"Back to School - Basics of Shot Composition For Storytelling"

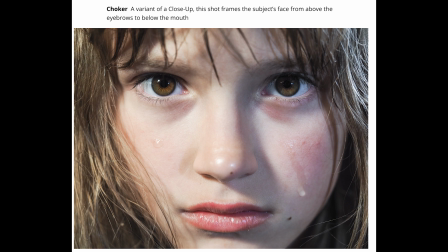[16:45]
It sees everything it needs to. However, when you're shooting this, never put the chin on the bottom of the frame. It'll look strange. Okay, the framing on this, you just cut across the chin and above the eyebrows.
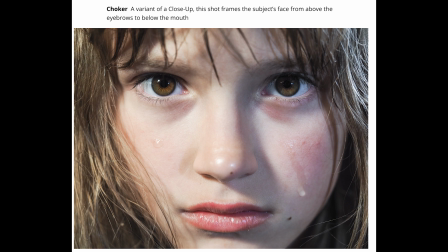[17:01]
All right, now, so an extreme close-up, what do you think is going to pop up when I hit extreme close-up? Very good.
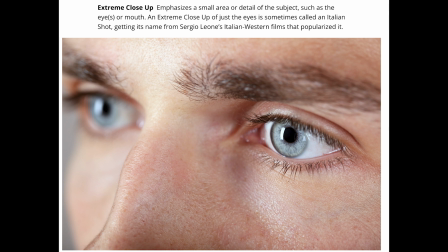[17:07]
So here's my extreme close-up. You talk about right in there, extreme close-up. Normally it's the eyes. I mean, depending on what you're doing, I mean, it could be an ear, a toe, a finger, a ring on a finger,
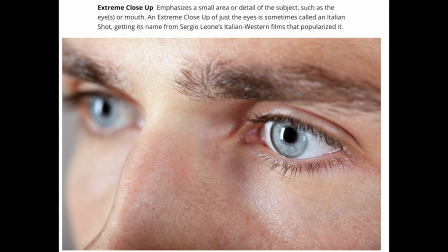[17:26]
whatever you have. Clint Eastwood, again, another extreme close-up, okay?
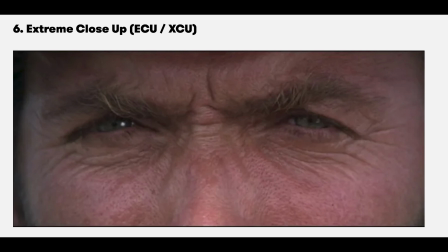[17:31]
So these are the types of shots that have been used for 100 years. So you don't have to reinvent the wheel, okay? If you're creating a story, or if you're in studio, you know, if we're in studio, Steve's directing the shot, he's coming up on a wide shot, and he said, okay, give me a medium shot, give me a close-up. They're starting to talk about something really heartening or intense. They're going to do that, okay? A couple other things. How are we doing for time? Oh, 7 minutes. I'm going to go real quick. Also now the placement of the camera.
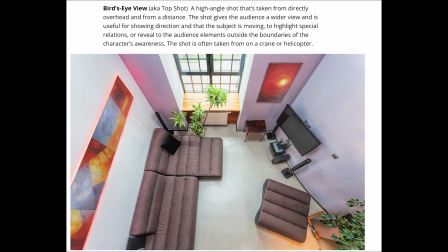[18:10]
This is called a God's eye or a bird's eye view. This allows you to see the surroundings. So if I'm shooting, I was telling my students last night, if I'm shooting, say,
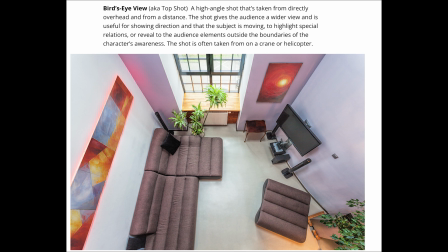[18:23]
something Greek Week at LTU, and I'm down low, and I can see people, and I can see people behind them, and maybe some, but I don't know how large this crowd is. If I get that camera up on a jib or high up on a tripod or in a van or something, I now have this bird's eye or God's eye view. I say, oh, that goes back for, 30, 40, 50 feet. There's a lot of people in there, okay?
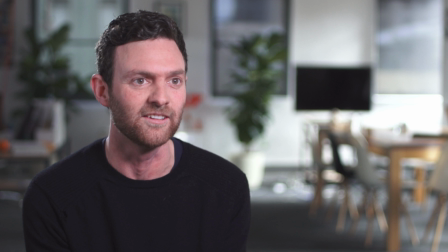[18:48]
When you shoot your interviews, always shoot them eye level, because that's how we're used to talking with people. I'm a little bit higher, but you're not going to be sitting there talking with a friend, one seated and one standing. We like to see eye level, okay? Don't make that mistake.
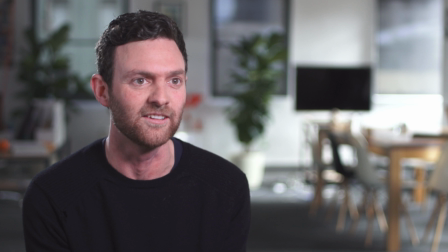[19:05]
But now, for psychological purposes, what does this say when you look at this kid?
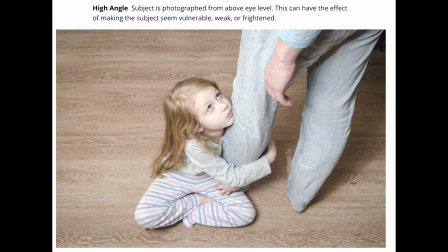[19:12]
How do you feel about her? That she's weak, vulnerable, frightened. Here she's grabbing the leg. That doesn't hurt either. But that camera is at a high angle. Okay? So if you want to show someone, this is different from the bird's eye view.
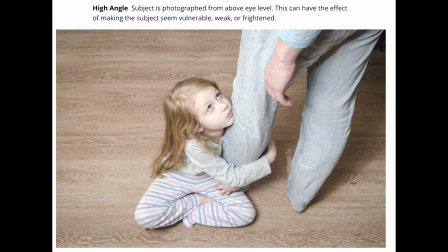[19:28]
If you want to show someone who is maybe frightened or weak or diminutive, you put them at, the camera would be a high angle. And the opposite of that, let's see what this one is. Okay, same thing, little kid.
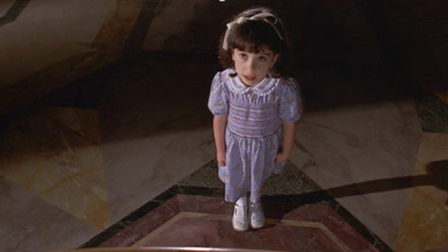[19:42]
What's the opposite of a high angle? Low. Okay, so what do you think the feeling is going to be for the viewer? What will that talent or that actor or that subject emote? Power. Power, exactly. So this is an example of that. It's a powerful shot.
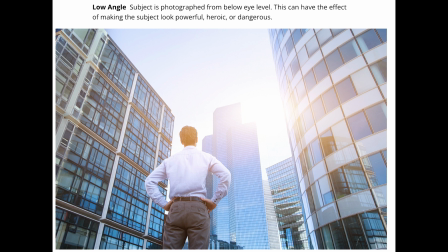[20:00]
If he turned around, I think he'd look more powerful, but these buildings are impressive. Here, I think, is a better example.
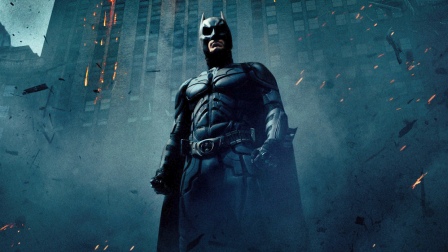[20:08]
Okay, you talk about power, there's power. And it's no coincidence that he shot at a low angle, okay? So remember that. If you want something shot, if you want somebody to look bigger than life, you go to that.
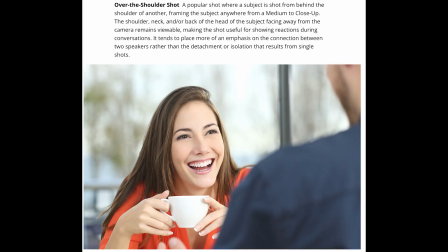[20:23]
If you're doing interviews, this over the shoulder is a way to draw the viewer into the conversation and also to draw the two people close to each other in the conversation. In Hollywood, or you'd call this shot dirty, because the shoulder's there and the person's chin is there.